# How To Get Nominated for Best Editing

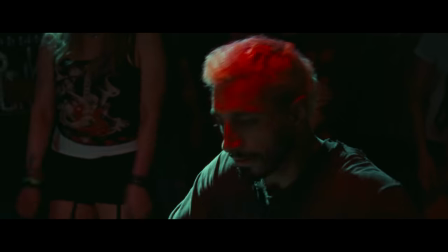(8:12)
Take for example this scene where the audio moves from Ruben's limited hearing to a full range of hearing. The movement between these two perspectives doesn't just happen, it's cued by a cut.
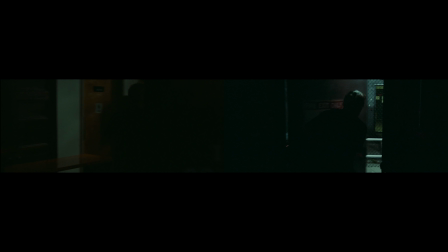(8:32)
This cut is timed with a sound within the environment and the transition both visually and audibly between perspectives feels seamless.
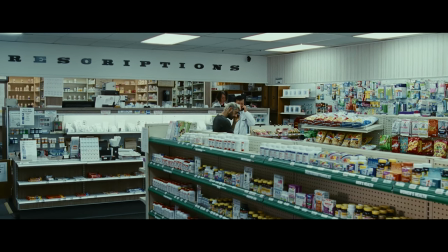(8:41)
The same thing happens here in this scene.
He's having trouble even communicating with me.
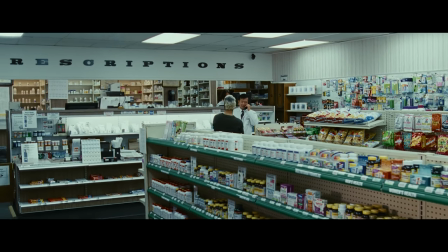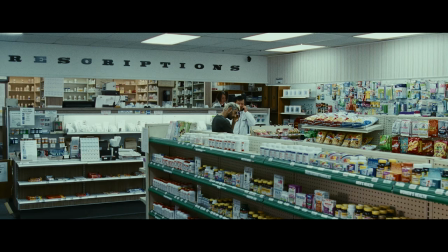(8:51)
Wider shots like this, which show us more of the world around Ruben, are usually linked to a perspective of full hearing,
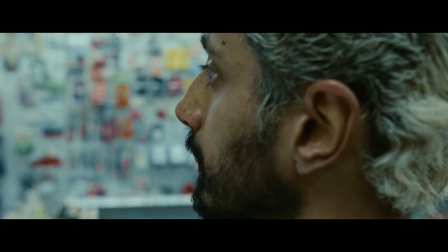(8:58)
while more subjective shots like this that are more close-up, contained and focus on Rubin himself are generally linked in the film to Rubin's subjective experience audibly.
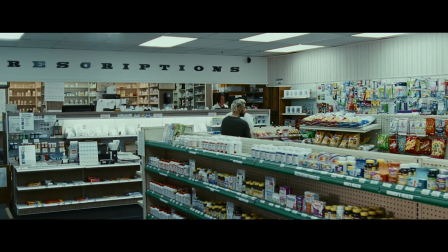(9:08)
The editor is using a big change between the shots graphically and spatially to cue a big change between the shots audibly.
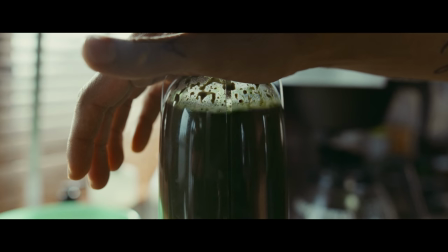(9:16)
You're not going to hear a blender generally if you're not showing one on screen,
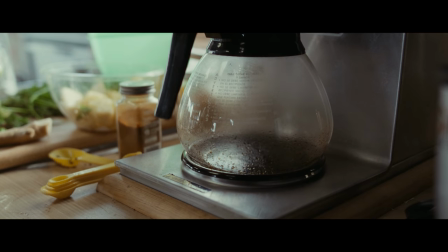(9:21)
so to some extent the editor is choosing and arranging what sounds are going to happen where. The editor has to be thinking not just about the visual relationship between two shots,
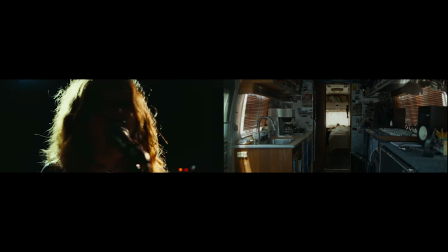(9:33)
but also about the sonic relationship that might exist between the two shots once the sound design is finished. To avoid spoilers, I can't really talk about some of the best edited scenes in this film,
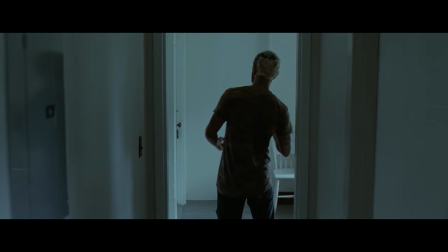(9:43)
but there are so many moments where the characters' emotions aren't conveyed through dialogue.
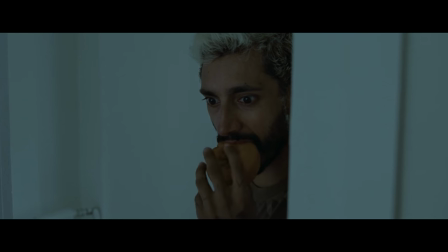(9:49)
It's the performances combined with the rhythm of the editing and the choice and progression
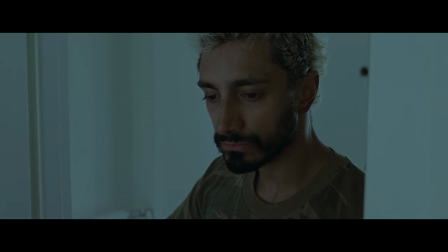(9:55)
of shots that creates the emotion and some of the most significant moments in this film. The Trial of Chicago 7 is acclaimed writer Aaron Sorkin's second foray into directing, and his direction is fine, but nothing about his direction seems to have the same unique voice that he has as a writer.
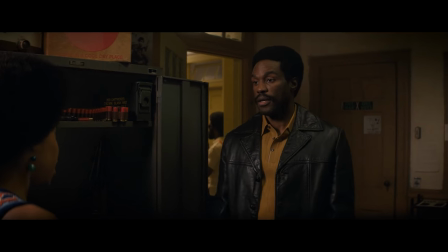(10:17)
Except maybe in this film, the editing. Look at how Sorkin is writing these lines of dialogue.
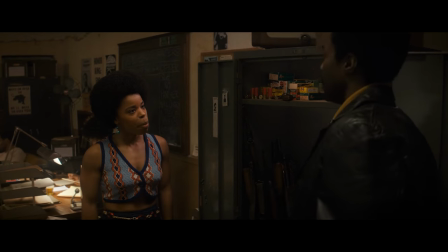(10:22) No place to be right now but in it. But fry the peas? If they attack is dead.
There's an overlap. One line is a continuation of the other. Now Sorkin can do that not just in the script and in an individual piece of dialogue, but between scenes.
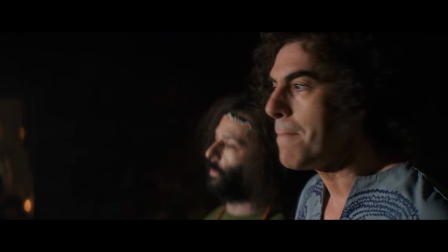(10:37) If we're met there with violence, you better believe that we're gonna meet that violence with non-violence. Always non-violence and that's without exception.
Chicago 7 is a film that really trusts its audience to just comprehend its narrative.
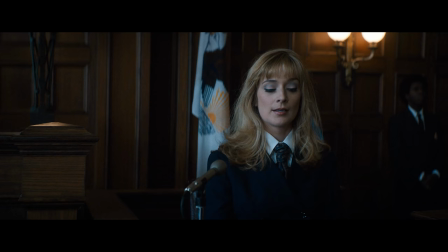(10:49)
It moves quickly between ideas, scenes, flashbacks in the film's present without doing much hand-holding for the audience. And this allows a lot of freedom, stylistically within the edit, to maintain a pace that matches Sorkin's dialogue. Take a look at this moment, where we jump from what's being talked about on the witness stand to a flashback of that event.
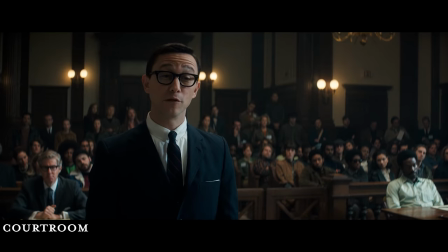(11:11) Did you have a meeting on that day? Yes. With whom? Mr. Hoffman and Mr. Rubin, is it?
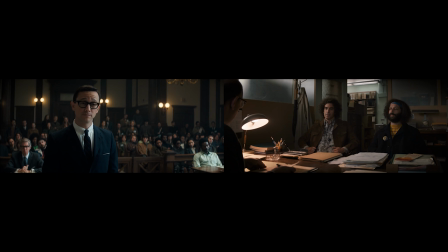(11:16) Abby and Jerry's fine. And what was said at that meeting?
Here there's a jump spatially, temporally, and graphically, and there is no establishing shot to orient the audience or even a moment of transition to show us we're in a different place. Instead, we're left to infer what we're seeing from the dialogue. The clear rhythm of the edit here is what carries things through. Just look at how the rhythm of the edit and the dialogue are working together through this moment to carry us out of the courtroom into the flashback and back into the courtroom.
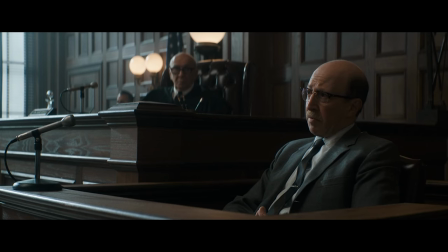(11:47) They also said that there would be public fornication. Say that again, sir. Public fornication.
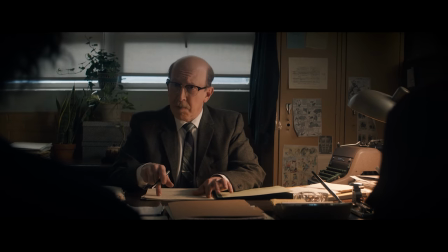(11:52) You're asking for a parks permit for public fornication? Yeah, and rock music. No, of course not. What if it was R&B? Did you issue the permits? No, I did not.
Once the film establishes this pattern, it gets even more complicated,
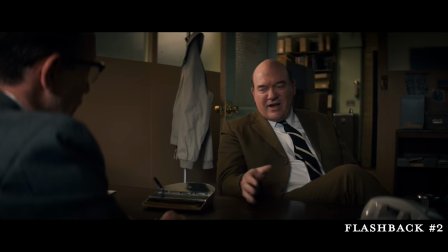(12:06)
cutting between multiple versions of the flashback and the courtroom scene seamlessly.